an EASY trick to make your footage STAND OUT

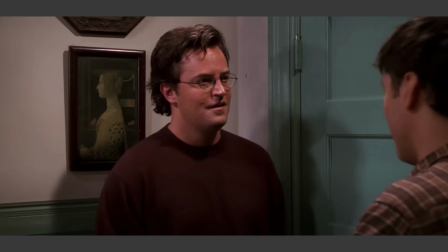What makes shots like these look so much different than these? Today, we'll figure out what cinematographers are doing to achieve this look, and by the end of this short video, you'll know how to apply it to your own work. What stands out in these great-looking shots is the depth within the image. Using different tools available, cinematographers are able to create a three-dimensional look in a two-dimensional image. Shots with depth bring the viewer into the scene. Let's break down a few shots from some movies to get a better understanding of this idea.
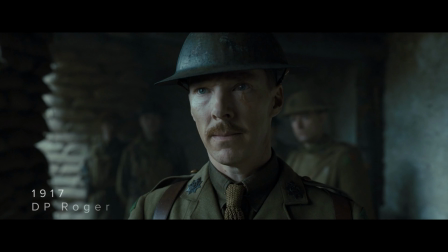Here is a frame from 1917 shot by Roger Deakins.
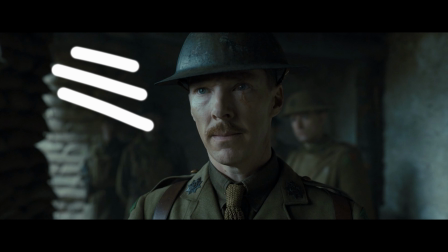The source of light is coming in on the left side of the frame through the opening of the bunker and lighting the subject's face. It's a nice soft light and positioned so that there is a shadow on the right side of the subject's face.
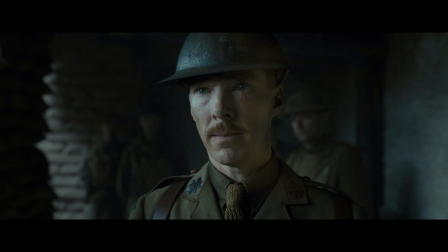The shadow adds dimension. You can really see the difference if I pull the shadows away.
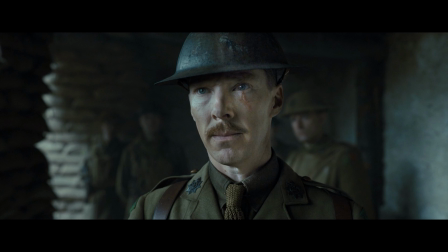Another factor that sticks out to me is the background of the scene. The sandbags that are piled up along the left side of the frame create an opening, allowing for more light to enter the bunker.
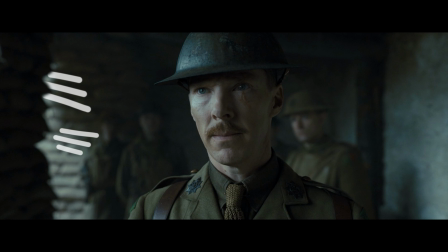There is a dark stack and a light stack. The layers of light create depth in the shot. Along with the sandbags, the soldiers are strategically placed, allowing viewers to see the true length of the room.
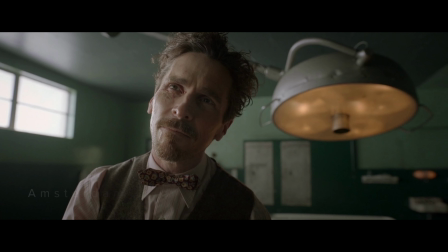Next up is a frame from Amsterdam shot by Emmanuel Lubezki. Just like the shot from 1917, the light is positioned to show a shadow on the subject's face. What sticks out to me here in this shot for why it has depth are two things. First, the framing includes the corner of the room.
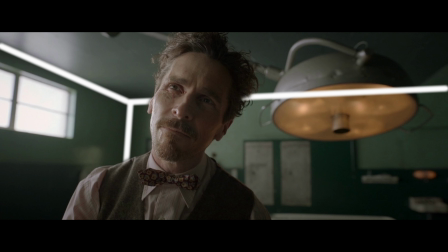You can see how the lines from the ceiling and the walls create a box where you can really feel that you're in the room.
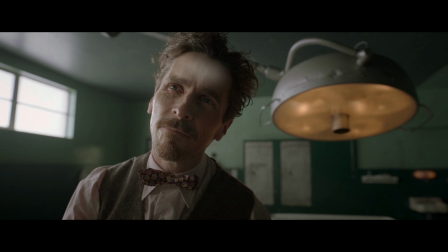Second, the color contrast between the daylight skin, tungsten light, and green walls. The different colors work with each other to create a distinction between each other. Nothing blends together. It helps the viewer to see the different layers in the shot.
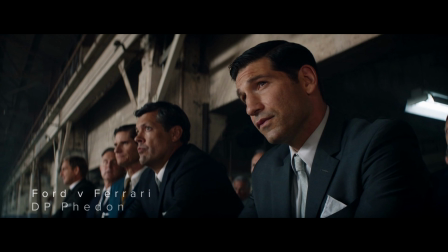Finally, here's a shot from Ford vs Ferrari, DP'd by Phaedon Papamichael. The lighting is positioned slightly different here than the shots we've seen so far.
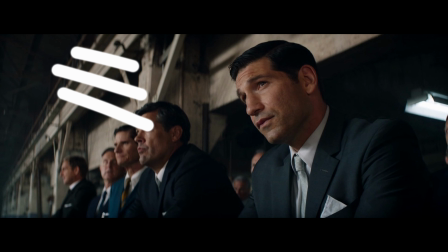It's still on an angle towards the subject, but there is more wrap, meaning that more of the face is lit. Also, the light is a little bit more overhead. You can see the shadows under the nose and under the chin.
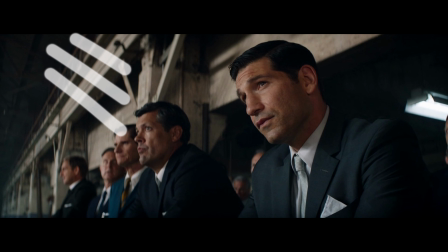But the important thing to take away, since we are talking about depth, is that there are shadows on the faces.
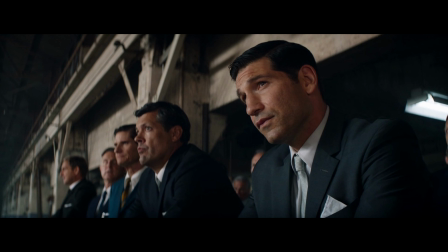It's not flat lighting. The final note I have about this shot is the camera position. Instead of shooting this as a straight-on wide shot and having everyone at the same level from left to right, the decision was made to move in at an angle and show the length of the factory. Okay, you saw how depth is created in those shots, but now you might be wondering how you could achieve depth. To make this easy, I thought that I would share a few tools. At least that's what I'm calling them. Basically, anything that can be changed, added, and/or removed within a frame will be considered a tool. If we went through every single tool that could be added to a shot to add depth, we'd be here all day. I'll be focusing on the main ones that I typically focus on myself. My goal is to quickly share what I've learned and then get you on your way so that you can start putting this into practice. Real quick before getting into these tools, you don't need to use every single one in every single shot. Pick and choose based on time, budget, and the look you're going for. Where the subject of a scene is positioned dramatically affects whether or not there is depth in a shot.
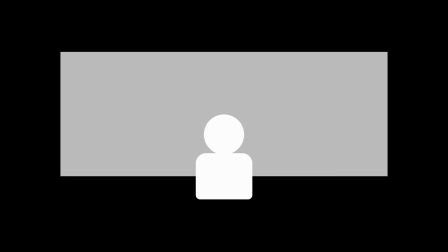When trying to create depth, the main goal when blocking is to create distance between what is in the frame.
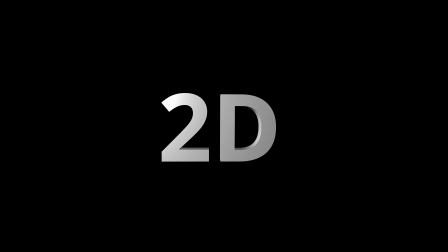Like I mentioned before, we're going for the three-dimensional look in our two-dimensional image. If you're in a general indoor location and you have a subject right up against the wall, you won't find much depth.
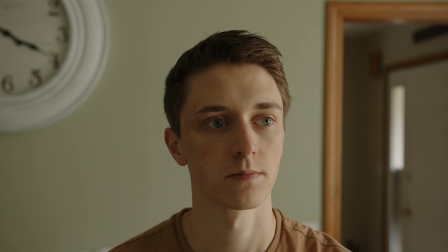An easy tip is to separate the subject from the wall. You can also go a step further and try shooting into the corner like you see here.
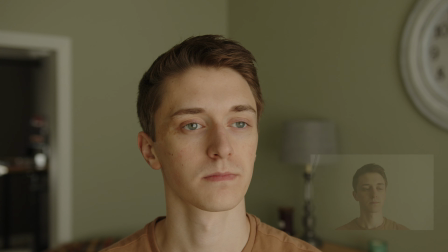The leading lines can be a nice touch. If the scene you're shooting allows for it, use blocking to your advantage. As we're focusing on how to create depth, blocking brings me to the next tool, location.